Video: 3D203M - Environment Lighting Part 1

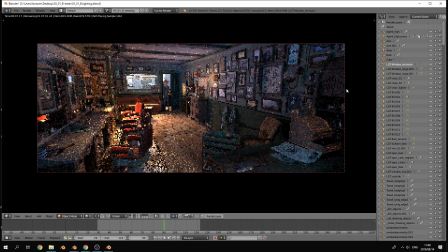[41:17]
Okay, so I mean, it's a very, I think there are 19 lights we counted just now. It's a very heavy light setup. But if you think that they've, instead of rendering one light from outside, which is bouncing inside and illuminating the whole room for your full light,
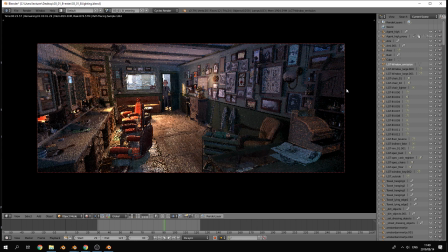[41:33]
they go and kind of sculpt it out, adding individual lights in different places to highlight certain elements. It also gives the scene a lot more contrast. So if you had just one light filling up the whole room, it would have a much like flatter kind of feel to it.
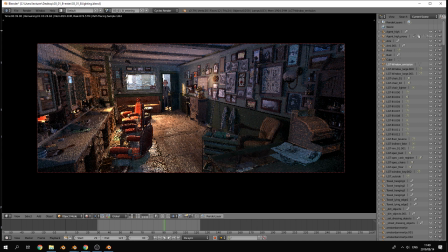[41:50]
Okay. Anyway, I think this is one of the best lighting setups that I've seen physically and had the chance to play with. Okay, so very, very, very cool. Just give it another sample or two.
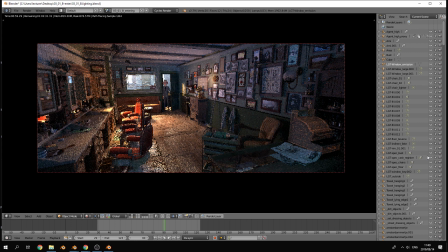[42:09]
Chris, how many bounces does the T-Swaps have? We can look. Guessing not many.
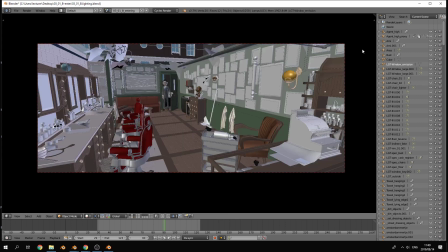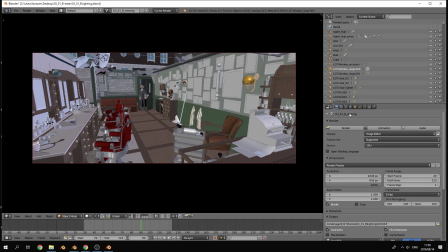Two on that one. See, so the bounces are, if we just play with that for instance, I think all of them are fairly low.
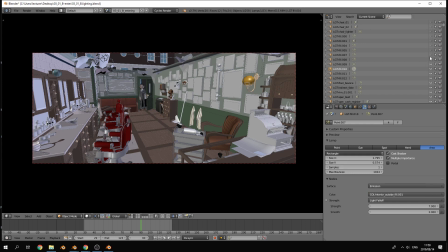[42:50]
The full lights, it's not necessarily true that it's got 1,000 bounces on it.
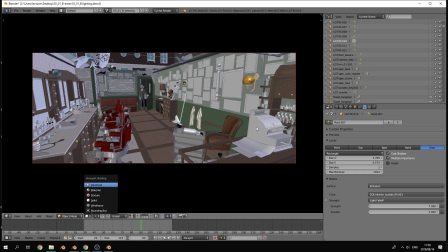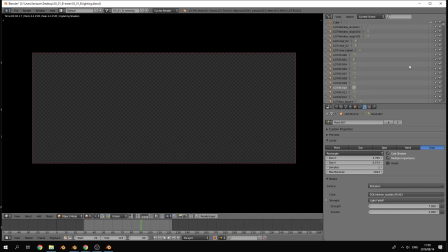[43:11]
So that should be black.
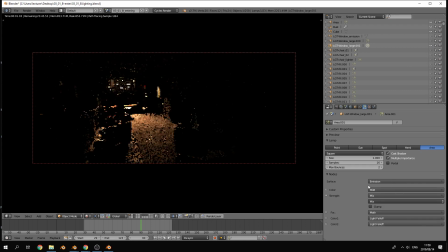[43:20]
Okay, so the main window light over there, that's only set to have 2 bounces on it. But I'm not sure if we actually increase this that it will start doing a lot more.
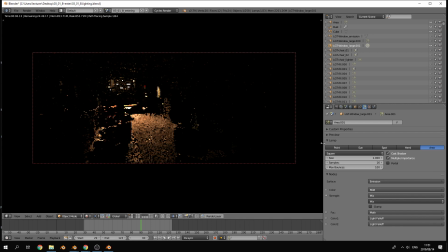But it would speed up the renders by limiting that. If we look at the scene settings as well, so here these are also very low.
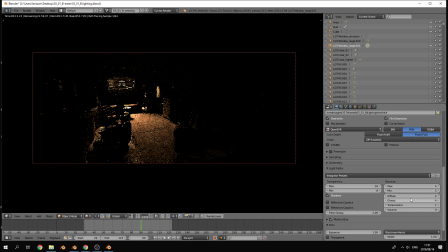[43:57]
So the maximum bounces for the diffuse rays are 2. So let's just increase that to say 20.
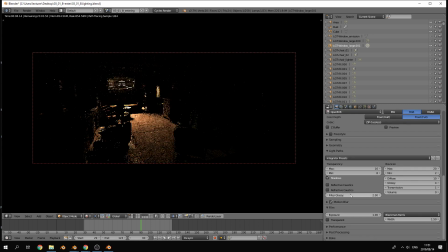[44:14]
So it does, you can see here the reflective and the refractive caustics are also off to speed it up a little bit. Anyway, it's really, you learn a lot by going through these files and seeing how they actually achieve the effects that they have.
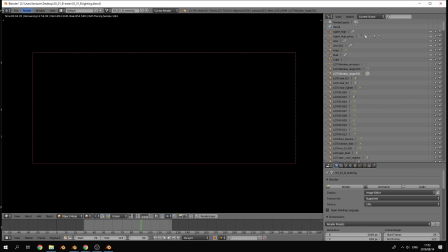[44:32]
Let's take a 10-minute break, and then when we get back, we can look at another one and then at our own setup as well.
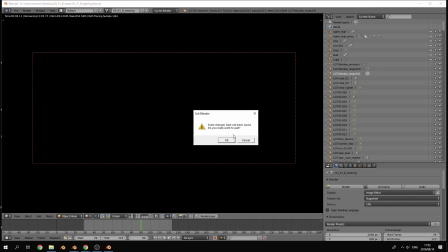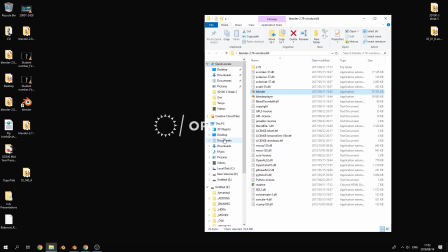[44:42]
Yeah, we did do that.
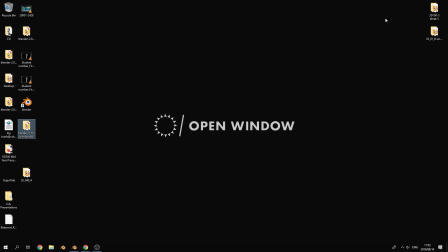[44:47]
Where's your sense of excitement in